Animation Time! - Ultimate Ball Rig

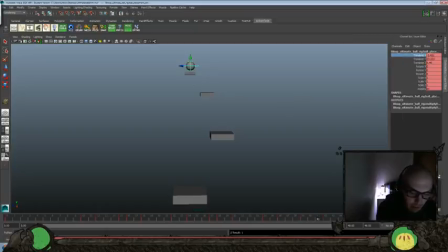And take our translate X there and push that over 1 frame.
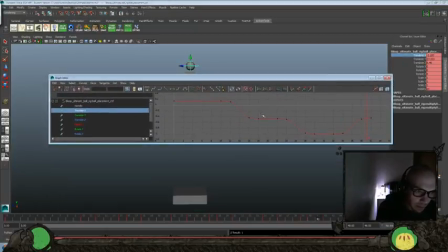So that way we have a little more ease in and ease out of those positions.
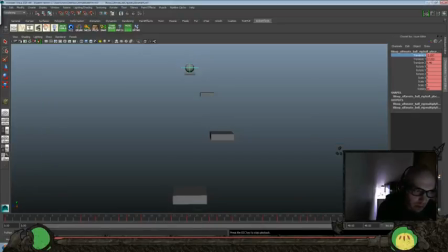So let's check that now. Let's look at our translate Y here.
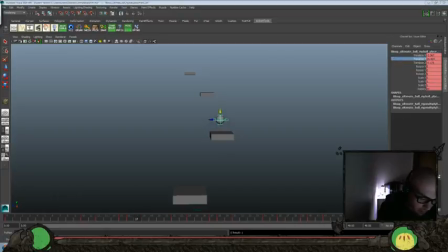Let's give us a little more up there.
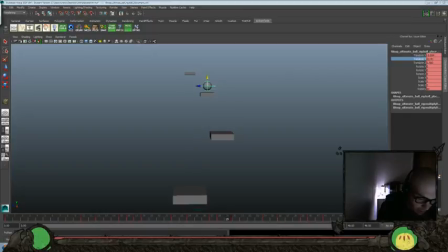Maybe not exactly that much. Just so there's a little more weight when it's landing.
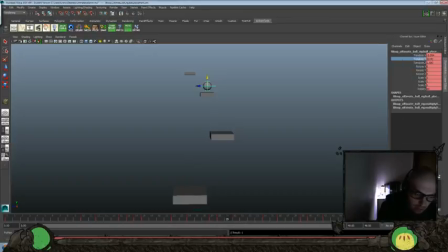So let's take this one, translate Y there, push it up a little bit more. Again, just so there's a little more weight. It's not so even as it comes down.
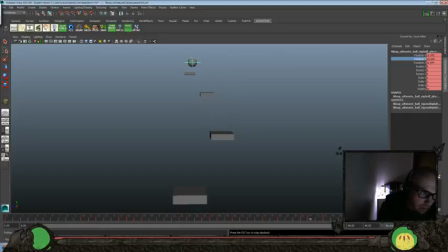Okay, and let's look at that last one. Let's look at the translate Y. Again, we're just going to push that up a little bit more so it lands a little bit harder.
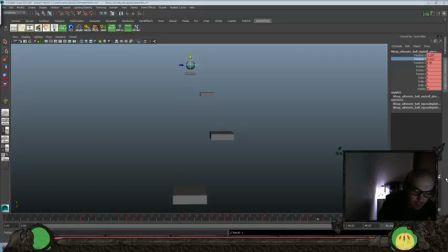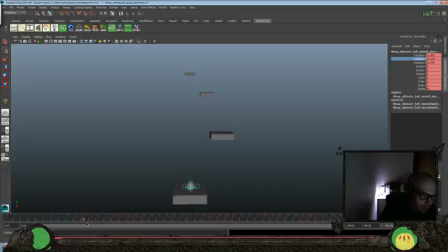And let's take our translate Y and push that over 1 frame. We don't want that.
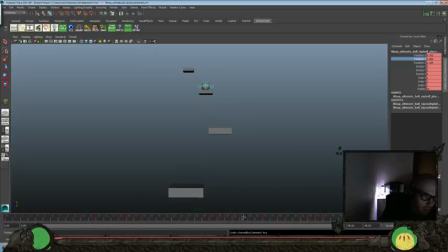Let's look at our translate Z now.
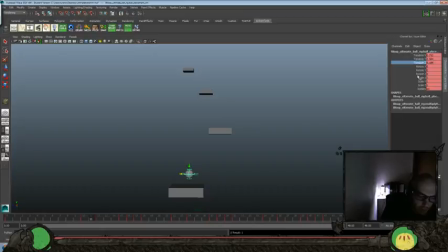And again, we'll kind of ease in and out of that a little bit more.
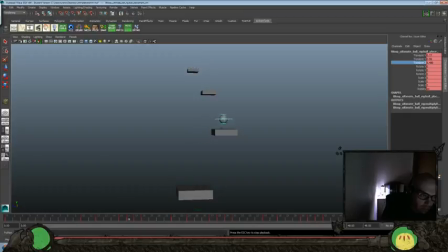Let's kind of leaf through that, see if we like that. Gives a little bit of an arc to it when we do it that way though. A wrap around. I think I'll leave it being a little more consistent.
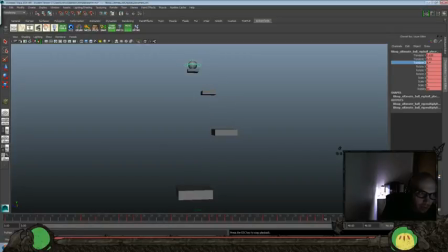And let's look at the bottom here. Set that there.
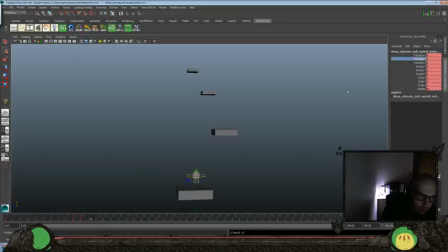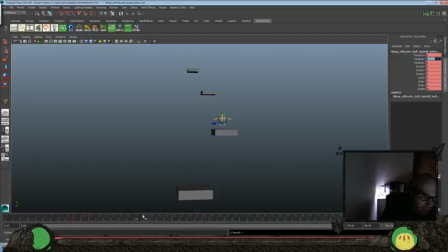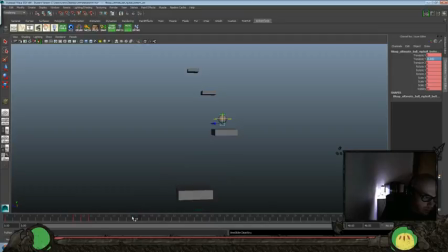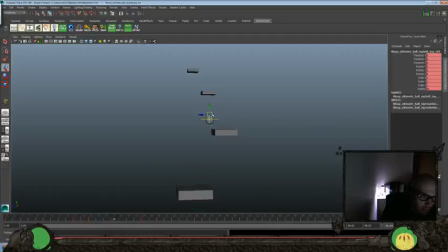here, we'll get a little bit
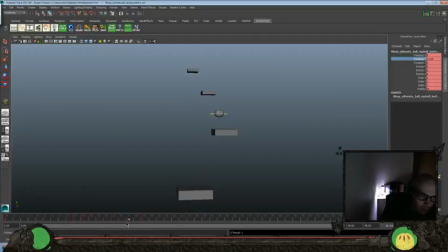stretching there, squashing up there.